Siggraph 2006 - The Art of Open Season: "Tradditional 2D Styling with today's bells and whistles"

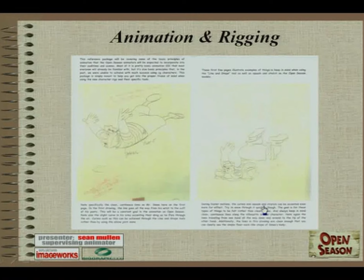(24:29)
You're even getting, if any of you have an animation background, then you've probably done the flour sack animation tests, where you take a flour sack and try and get clear emotional attitudes out of them and everything. You get that sort of clear flour sack shape that gives you a nice, simple design.
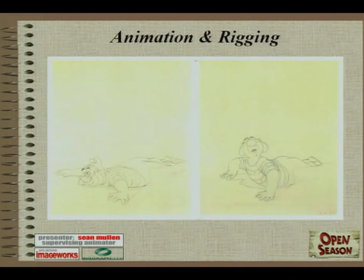(24:50)
We see a little bit more in this slide where as he hits the ground, we actually have him flatten out. You see him spread out also, so he's retaining volume. So that's like a good traditional squash and stretch.
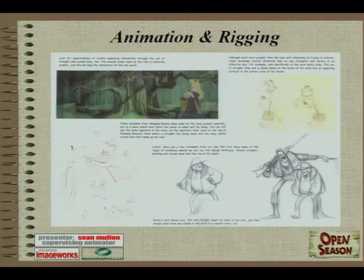(25:05)
Then on this page, we start getting into more of the actual design elements that we were going for in open season. If you start with the caveman character up on the far right, you can actually see
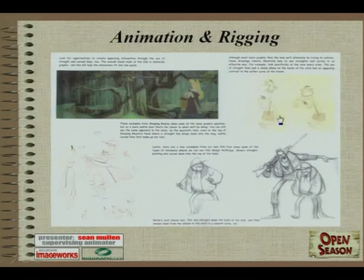(25:21)
a nice principle that Jill Colton was asking for a lot early on, straights and curves, which is basically having a nice visual appeal to this contrast of like a nice curved line on the inside of this arm and some nice straight angular lines on the back of it.
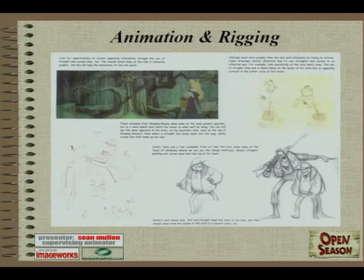(25:38)
So you get a nice contrast between those kind of lines, and it makes for appealing shapes that really lend themselves to that Ivan Durrell style that we were going for. Obviously, it's very exaggerated in that example, but then you look next to it at the Sleeping Beauty frame, and you can see more in the realm of what we were shooting for on open season,
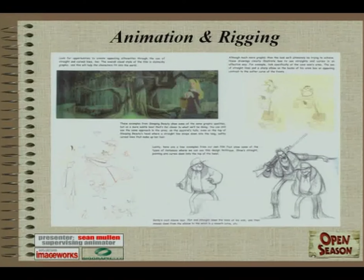(25:58)
actually against an Ivan Durrell background. The much more subtle sort of straights and curves things. If you look at even the top of her head, sorry, I'm having trouble getting my cursor back, there it is. The top of her head even is kind of straight with a little angle and then goes into these nice little rounded, flowy locks.
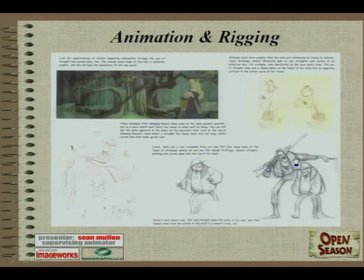(26:15)
We went for the same thing in a lot of, you can even see in these early drawings of Shaw and Gordy, the sheriff in town in open season. Shaw's got this straight arm with like a hard angle on his wrist that goes into this little sweeping point.
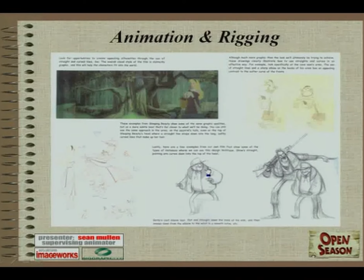(26:28)
Makes for some appealing looks. And same with, on Gordy, we have his arm coming straight down to his elbow and then hanging down. You see a lot of that with Boog also because he's a big, fat, 900-pound grizzly bear. And we did a lot of work like with the arm fat hanging from his arm.
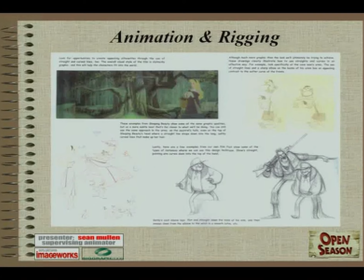(26:48)
So if his arm's hanging down, there's the fat balloons up down here. If he brings it up, fat all comes up this way. So if his arm's ever like this, you see that nice straight angle and then sagging arm fat.
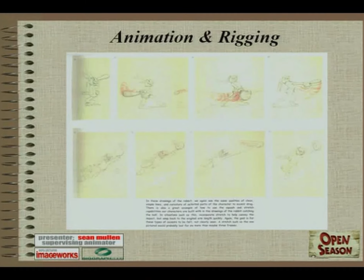(27:03)
This shows some other principles. It again shows the slight bend to things as they move quickly to accent motion. But it also introduces the way we wanted to treat squash and stretch in another aspect, which is here where the rabbit is catching the baseball.
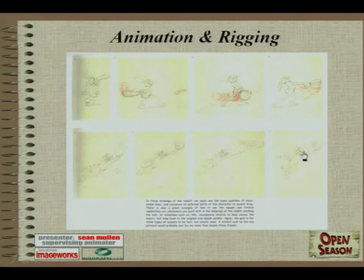(27:21)
You see this frame where the arm really overshoots and then bounces back to its normal length. This is the kind of thing that we were doing in probably 2 or 3 frames when things like this would happen in open season. The goal being that you feel it more than you see it.
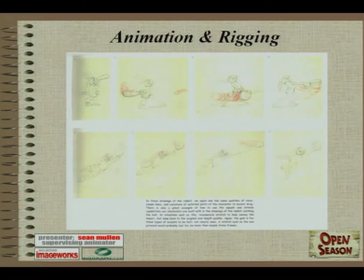(27:37)
Like, so you just get the sense that it's got a nice stretchy feel, but it doesn't feel like it's made out of rubber necessarily.
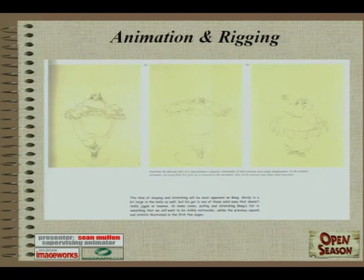(27:45)
Boog presented us with, Boog the bear presented us with the specific fat issues I was already talking about, but he's also got a big gut. So we have controls that we had to build to actually do these sort of things where we have a lot of overshooting of fat when he's moving around,
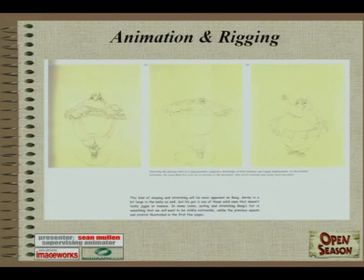(28:03)
even specific butt fat controls, which was good fun for all of us.
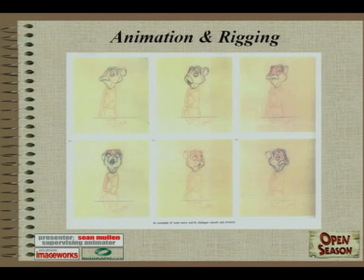(28:09)
This gives us a good example of some very subtle squash and stretch also that we would use for dialogue. You can see if you look at the first into the second frame here, nothing drastic going on, but the mouth is opening, the head stretches to accent it,
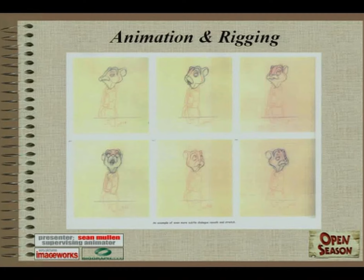(28:29)
and on through the rest of the frames.